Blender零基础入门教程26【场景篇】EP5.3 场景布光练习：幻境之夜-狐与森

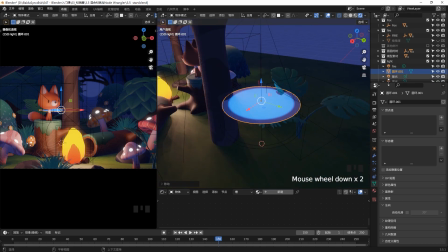[8:17]
我们按着Shift选择这个圆盘然后再选择这个聚光灯Ctrl P设计附近目标选择物体这样的话你就把这个圆盘绑定为这个聚光灯的这个字自己了
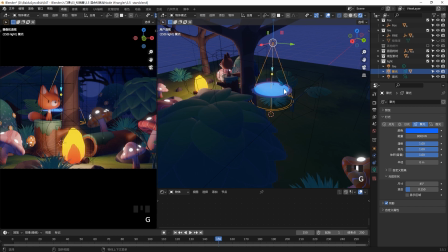[8:28]
这样你移动这个聚光灯的话圆盘会跟着走那接下来呢我们要把这个圆盘做出来一种就是受影斑驳的感觉
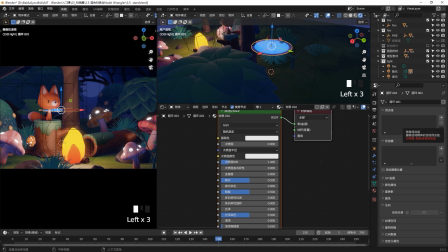[8:35]
我们给它加个纹理首先添加一个材质然后我们点击这个原理的话BSDF
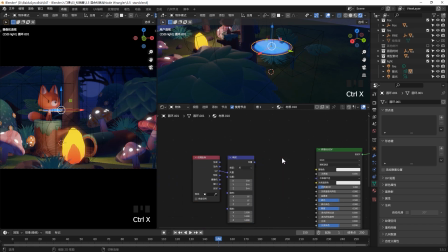[8:40]
Ctrl T它会自动给你加这三个节点我们之前讲过然后Ctrl X把这个删掉我们Shift A新建一个噪波纹理好把这个噪波纹理连上去之后呢它不会主动的出现那个噪波
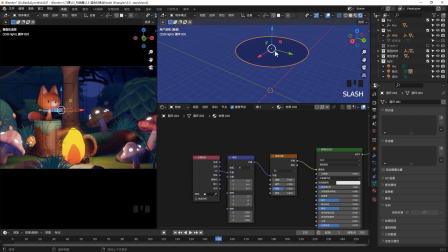[8:52]
你还需要用一个颜色渐变转换器把它这个噪波弄得更加明显一点
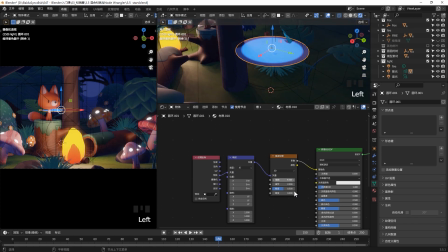[8:58]
它现在还是UV的投射方式我们把它改成物体好我们在Shift A新建一个颜色渐变转换器把它放在这里好这个时候你移动这个黑色跟这个白色的滑滑比例的你就可以看到一些比较明显的黑白相间的照波了好我们可以把这个色光值稍微调的小一点
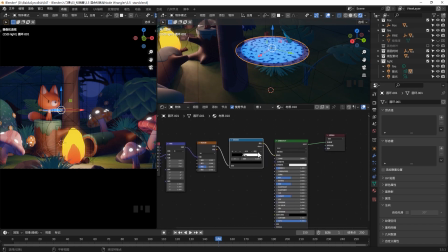[9:17]
这样的话让它这个黑白的这个纹理稍微大一点好这个黑白纹理有了但它不透明怎么办我如果想让这个白色的这个部分呢透出来怎么办大家可能已经想到了我们要用一个混合着色器把这个白色的部分呢变成一个透明的材质就可以了我用蒙版的原理来做这个然后我们还记得蒙版原理
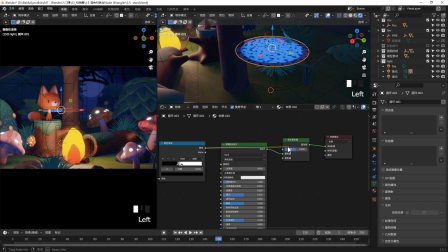[9:36]
就是把材质放在系数上我们今天讲过蒙版的原理就是黑色是0,白色是10的时候显示上面这个注色器的内容然后1的时候显示下面这个注色器的内容所以我们要新建一个透明的注色器我们来看一下透明注色器连出来什么样子它是一个全黑的
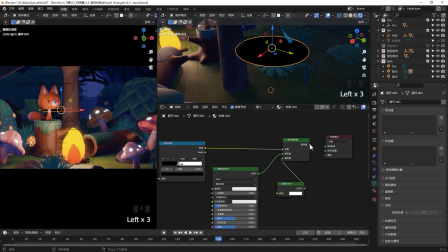[9:56]
理论上它应该是透明的但是它是个全黑的是因为现在我们用的是EV渲染器所以你看不到这些黑的地方就是你这黑的地方理论上是应该透出来的那我们怎么设置才能让这个黑光透出来的呢
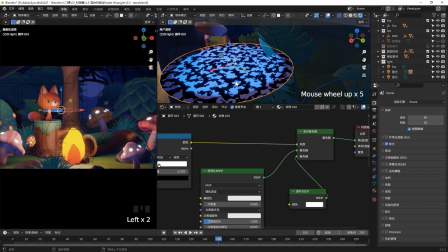[10:08]
我们可以先看一下Cycles是什么样子我们把这个渲染器切换成Cycles你会发现我们切换成Cycles之后呢
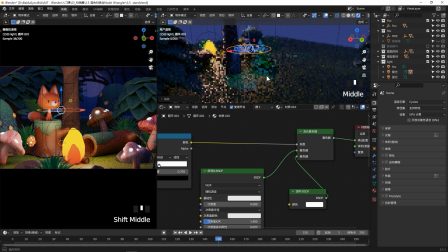[10:16]
这些黑色的部分呢就会自动透下来白色的部分呢是不透明的部分所以你能看到一些类似于这种斑驳的阴影Cycles它有光线追踪所以这种透明啊玻璃啊它不需要做任何设置都可以我们还是回到EV那EV怎么设置呢首先你找到这个平板一定要选中这个平板然后到它这个材质属性里面
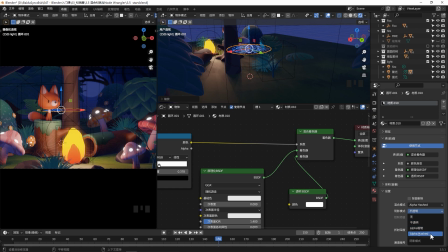[10:35]
找到这个设置把这个混合模式改成Alpha Hashed两个都改成Alpha Hashed看到没有它就已经透明了好就改这一个地方就好了好我以后会单独出一个视频教大家怎么去做这种EV跟Psychos的设置
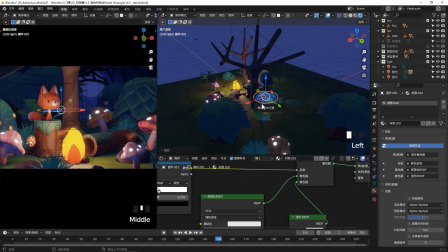[10:50]
其实挺简单的但是我想把我这条课全部出完之后再出这个吧可以讲稍微细一点那个时候你现在就记住
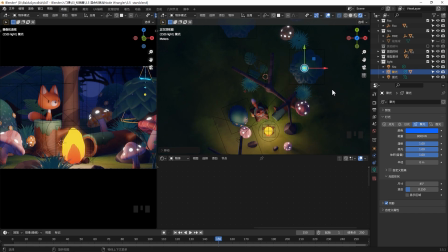[10:58]
就是EV的时候你要把材质的这两个设置改一下就好了好,接下来我们把这些聚光灯打到这些树上
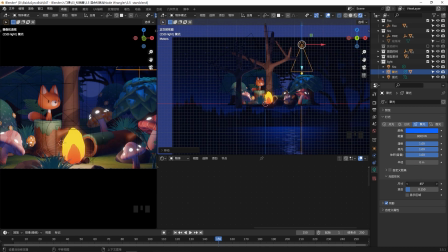[11:05]
可以改一下这些聚光灯的设置然后还有它光线的强弱
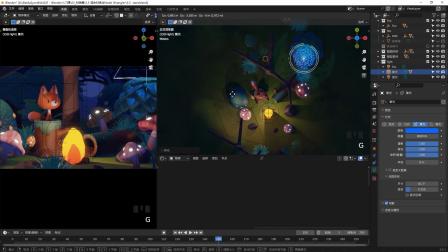[11:10]
让它有一个层次感我们主要要做一个冷暖对比好,这个灯打好之后你可以shift D复制一个但是复制的时候
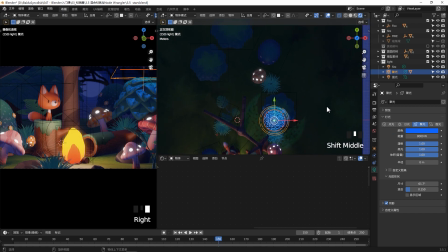[11:18]
你要切记要把圆盘给选中两个一起复制我们把这灯弄到这个树的上面大家发现没有,就是你这个蓝光一打马上你这个空间的层次就起来了好我这边加个素
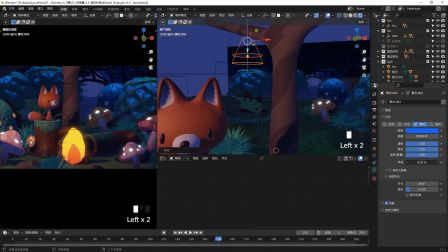[11:32]
反正就是打大概四五盏灯就每棵树上面我给它照一个这样子东西让这些树有一个蓝色的高光在这边
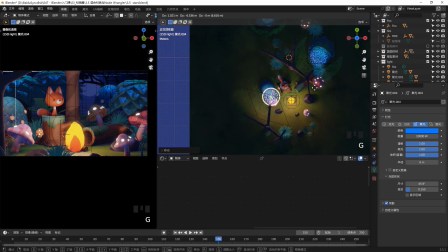[11:39]
看起来就视觉上会看起来舒服很多好我觉得这个场景应该差不多了这个面光好像有一点暗我把它稍微提高一点提高到5000看一下好像有点太亮了
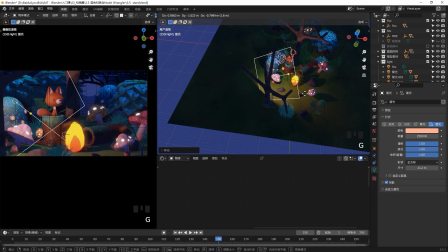[11:52]
我给它剪到2500一下好这样应该差不多了好,我们稍微调整一下这些聚光的位置跟大小
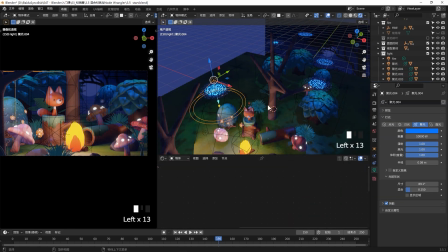[12:00]
比如说把聚光的开口开大一点让它散得更加远一点
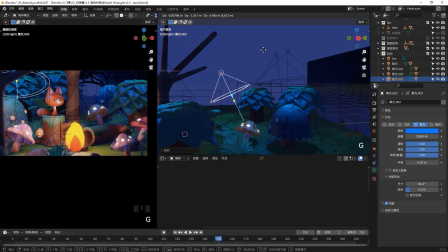[12:05]
这样的话你后面就看起来会更加亮一点
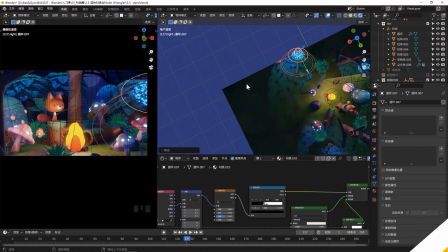[12:08]
这个月光的感觉会更加明显一点好,这个场景我们就大概调成这个位置就差不多了
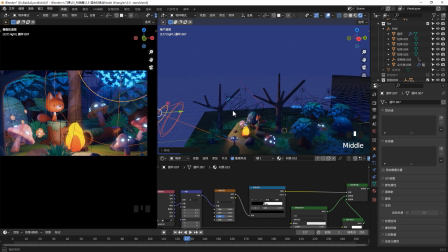[12:14]
好,我还在这个狐狸的前面也复制两盏这样的一个聚光灯
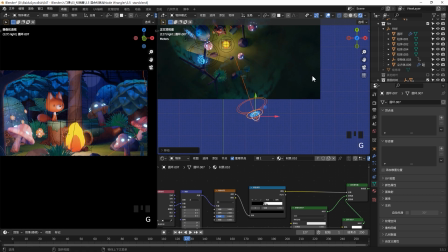[12:19]
就是让它主要是为了照它前面的这些花花操操
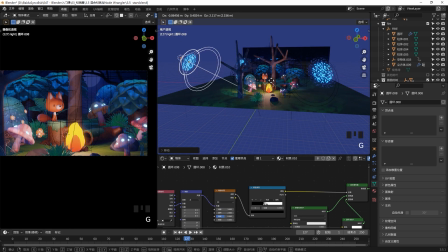[12:24]
让它有一个这种蓝色的这种月光就是在咱们这个镜头的正前方就这两盏好像左边这个预览窗口有很多这种黑线如果你想把这个黑线给去掉的话你可以点击这里
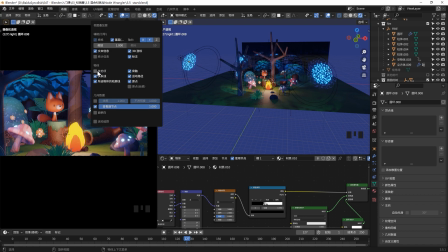[12:37]
然后把这个其他项给勾选去掉那这样的话你这个预览窗口就没有这个黑线了因为EV的光影全部都是计算出来的
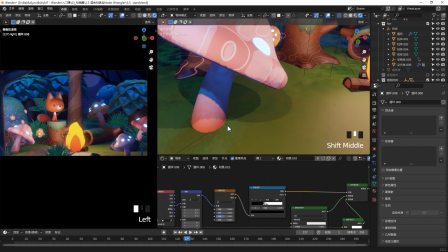[12:46]
你看咱们这些就是物体相交的这些地方它都没有阴影的阴影不明显就看起来比较假
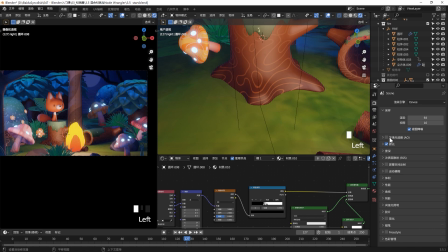[12:52]
你可以到这个EV渲染器里面把这个环境光遮蔽构选上
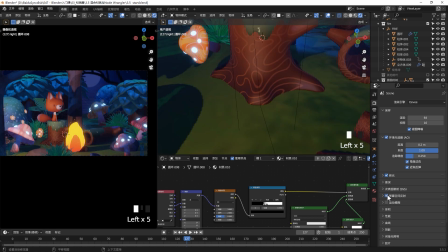[12:58]
然后呢再把这个屏幕空间反射给构选上那它就会多一些比较细节的阴影渲染
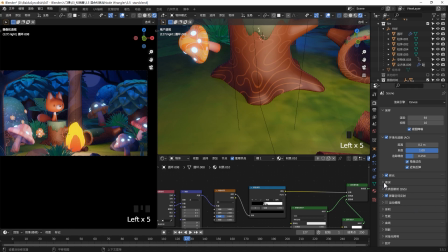[13:05]
在咱们这个案例里面看的不是特别明显我们以后单独换一个案例来讲基本上用EV的话这个环境光遮蔽还有这个屏幕空间反射这两个都是要构选上的好我们F12渲染看一下
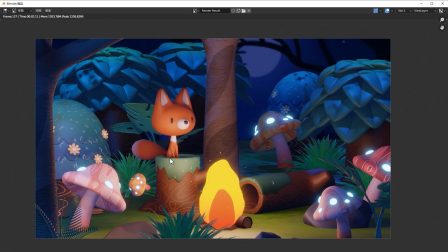[13:18]
EV会很快你看,我觉得这个光应该是比较舒服的是比较还原我们片头的那个感觉了好,我们把它插掉
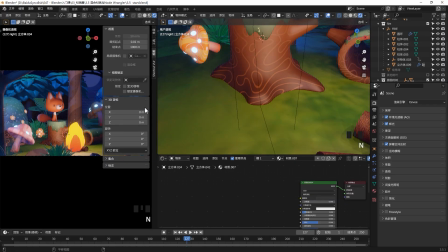[13:26]
我们再稍微调整一下它这个视图的这个角度把这个锁定勾选上然后我们用这个水标中键
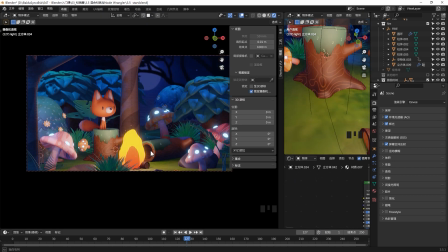[13:32]
稍微调整一下咱们这个摄像机的渲染的这个角度
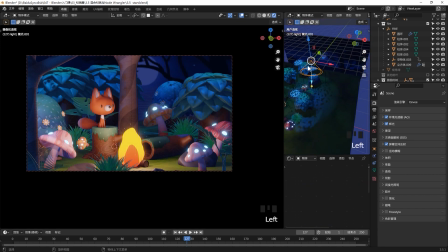[13:37]
好,把这个后面这个树稍微抬高一点让它有一个高低错落的感觉
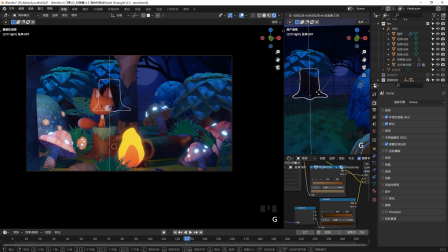[13:43]
好,下面这个有点矮把它记忆往下挪一点然后Tab进入编辑模式我把他上面就是就手动的把这上面这圈选中然后你一定要把这个透视这个打开然后记忆把它往上挪
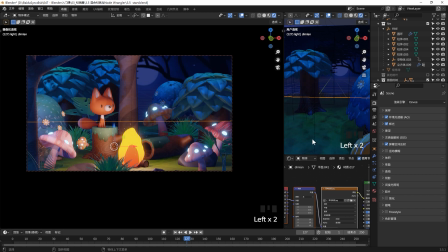[13:58]
好这些都是一些比较细节的微调你可以不调然后我觉得这个绣有点太黑了黑漆漆都给他这个颜色稍微调浅一点我就把他这个棕色稍微调的浅一点这样的话你在这个光线下稍微能够看到一点后面这个绣干的样子
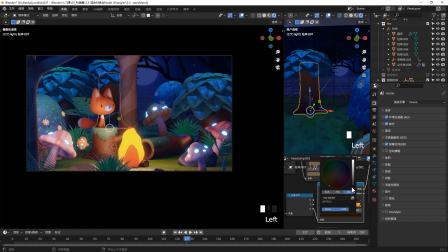[14:14]
而不是一团黑关于这个绣干的材质怎么做的话大家可以到咱们第3章的最后一节课去看一下我估计有同学是跳着看的有没有同学是跳着看的好我们接下来给这个场景加最后一层草地
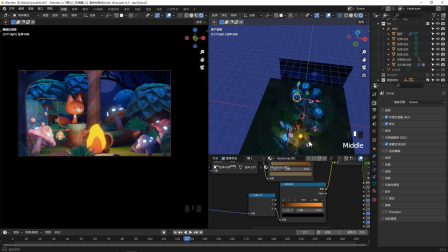[14:27]
草地我们之前讲的例子片也讲过好我们在这边Shift A新建一个平面
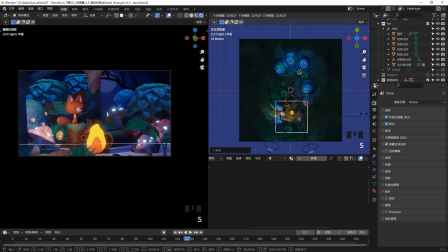[14:32]
把这个平面挪到前面来然后S放大好Tab进入编辑模式然后SY把它稍微压扁一点我们不需要在整个场地都种上草
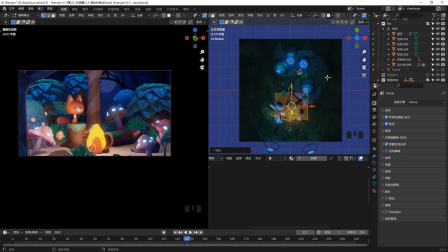[14:44]
这个会让你的电脑横开我们只要在前面这一块给它种上草就好了所以我们给它大概能够cover到前面这一部分就好了
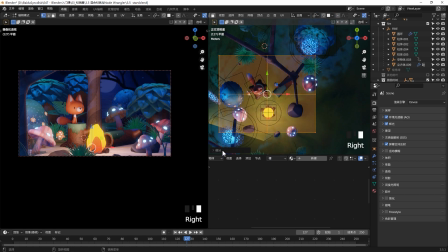[14:53]
好我觉得这么大差不多了Type进入变述模式右键细分然后把细分给它10个细分吧
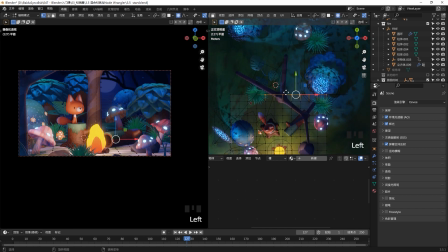[15:00]
好我们把这个衰减打开我们选择这几条点然后按照水标滚的像这样滚动一下你就可以控制平面的大小了
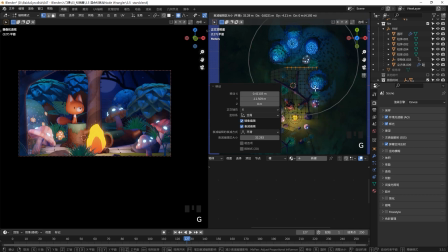[15:09]
我们把它稍微往这边拉一点好真实的地面不会那么平所以你可以点中一个点然后把它往这旁边拽一下哈
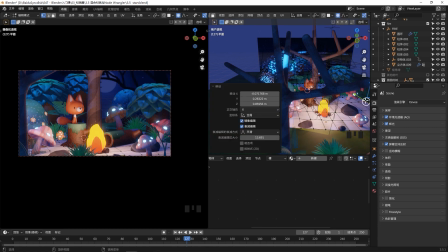[15:17]
比如说你点中这个点然后记把它往上拉一点把这个点往上拉一点大概有一个这样的一个凹凸起伏就行了哈
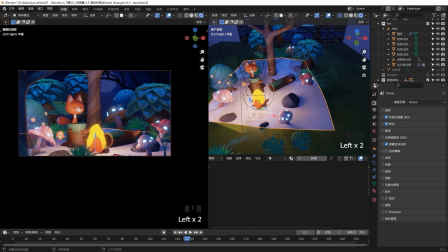[15:24]
然后它有一个层次感好其实这个平面你不需要太大哈把它缩小一点哈这样的话等会你去加草的时候
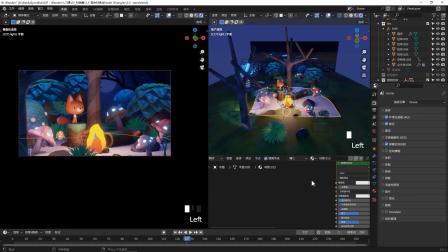[15:31]
你就不需要加那么多草了哈还会显得你这个草比较密好我们给这个平面添加一个材质然后点击这个节点Ctrl T
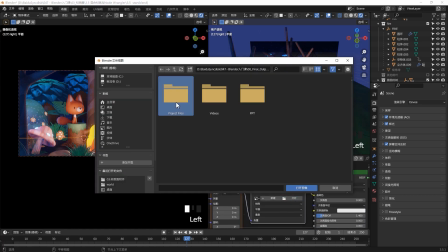[15:39]
然后我们给它添加一个草地的一个纹理选择咱们附件的那个纹理啊
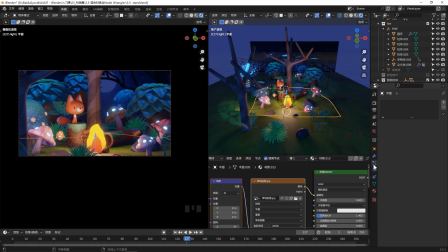[15:44]
好,打开图像好,那现在有这个纹理之后呢给它添加一个粒子系统点这个加号给它添加一个毛发粒子系统
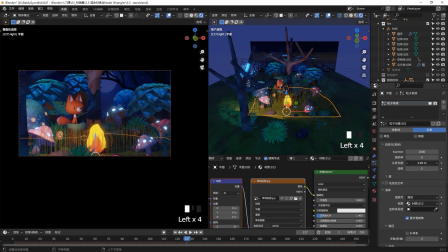[15:52]
好,我们接下来呢把这个毛发的长度稍微缩小一点其实这一块我们在粒子片的毛发粒子里面已经讲过了我们就是在这边再复习一遍我们把这个高级给构选上然后我们找到这个子集我把这个子集打开
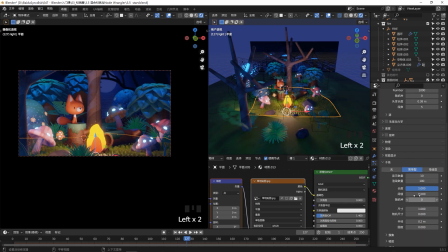[16:06]
然后选择这个简单型你看这些毛发就出来了我把这个显示数量调到1这样的话你在这个显示里面你只能显示一根
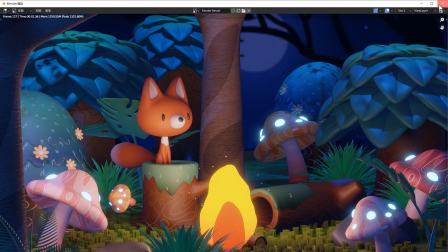[16:15]
然后你F12你渲染一下看渲染出来其实每一个点是100根这样会让你电脑不那么卡如果你电脑其实还好的话
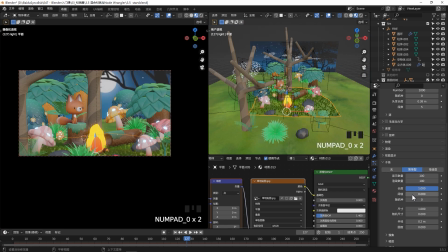[16:23]
就还是把这个显示数量调到100根反正这样会更方便你观察如果电脑不卡的话性能比较好的话咱们去用EV